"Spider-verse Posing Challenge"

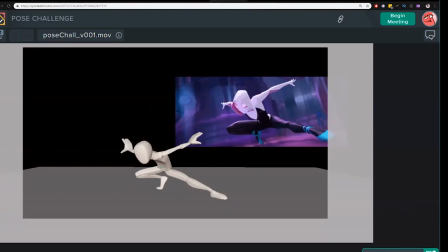this whole hip section could rotate up towards us a little more, and you can create more of this curl forward towards camera. I like that you got the straight leg here and we got the weight over here. That's good.
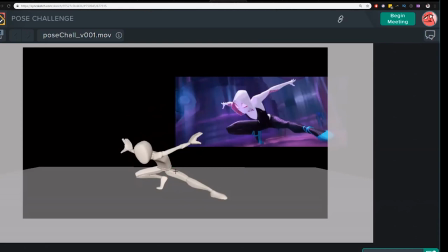But if we change that curl in the body, then we could probably get better shapes here. This feels a bit like dislocated and broken from everything. So I think that would be your big win for this pose, as well as kind of changing this
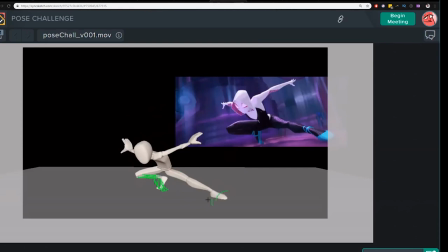and rotating this guy a little bit towards us. You got the shoulder involved here, which I like. It's just we don't see the back in here, so we're getting some different shape. We're seeing a lot of the upper right part of the torso here.
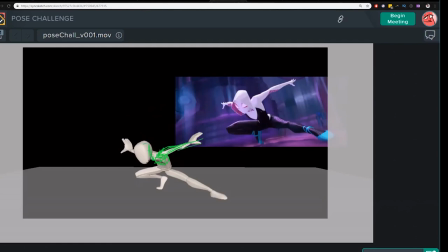And their pose. This gives it a slight different feeling. But this is a tough pose, it's challenging.
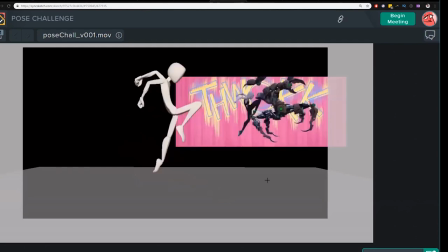So I think you did pretty good considering. Okay. Rotate those hands, get that gnarly twist in the forearm, and the hand is,
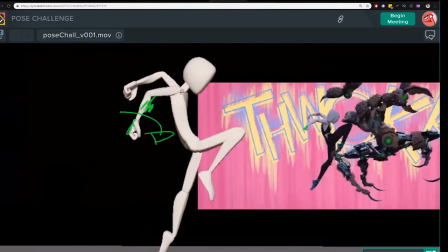we can see a little bit of the top of the hand there. Tuck this head in a little bit more.
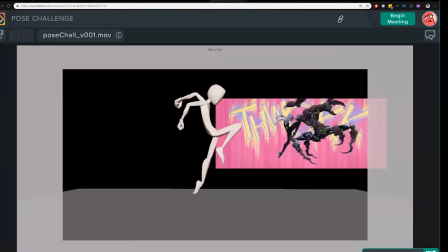Be great if whatever we can do, you know,
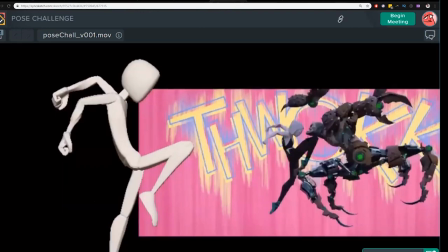half of the tension in this pose is the fact that this knee and the head get so close together.
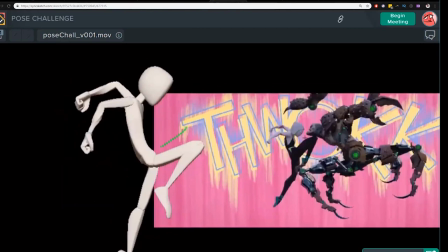It's like you makes it really feel like there's a lot of push and stretch to get this knee up that high into a strong kick. And that's the other thing that's making this feel a little soft right now, is I think you can get this leg higher for a little bolder line of action there.
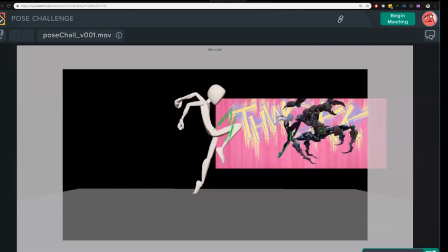And here, you know, we see we got, it looks like it's a locked out leg. You might have run out of time. But give us that little bend there, and that flows nice.
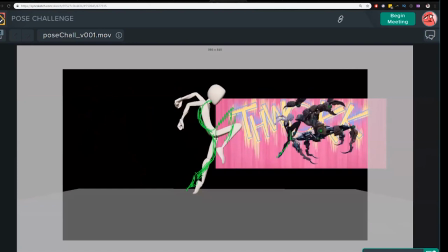You can really curl that upper part of the body. You got a decent curl here through the lower half of the body, but you can curl the upper a lot more to get them all, get that shape just more consistent so that the whole spine's involved.
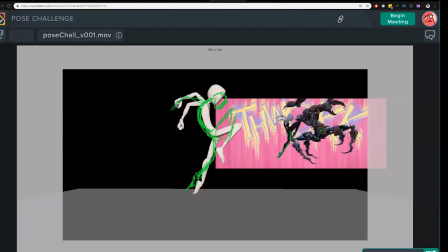And it would be great too to then also push these up a little bit higher to make it more intense. It's all about that. Bah! You know, you want to feel the thwack.
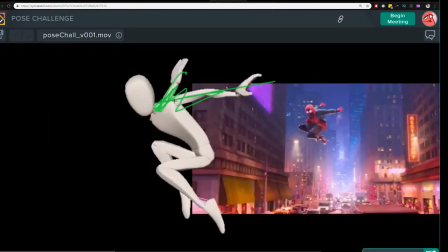Did this one confuse you at all with the arm here? Like trying to figure out where they are in space and everything? Yeah, a little bit. I got confused on how the torso was like rotated, especially in Y.
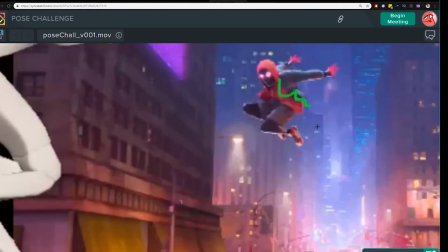Yeah, it's tough because he's got all this clothing here. Yeah, I get you.
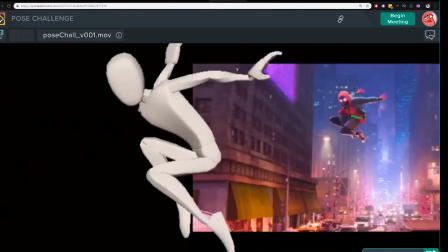I'd say that his hips are a little bit, I mean, you're really close here. You'd probably go a little bit more this way and just a smidge. And I think for the most part, you got the torso right as far as I think he's more opened up to this side with the chest.
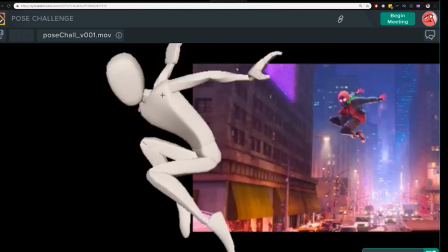And what we're getting is more the torso is turned towards us a little bit more. It's a little bit more curled in. And we're getting that shoulder up
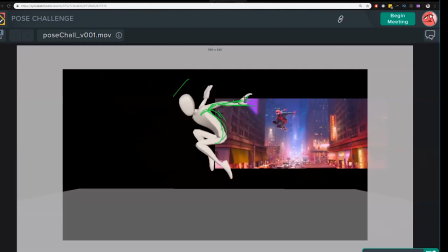here with the hand kind of going back away from camera. So that's really what we're missing, is just seeing that clear shoulder head like silhouette, and then just seeing a little bit of that arm coming back.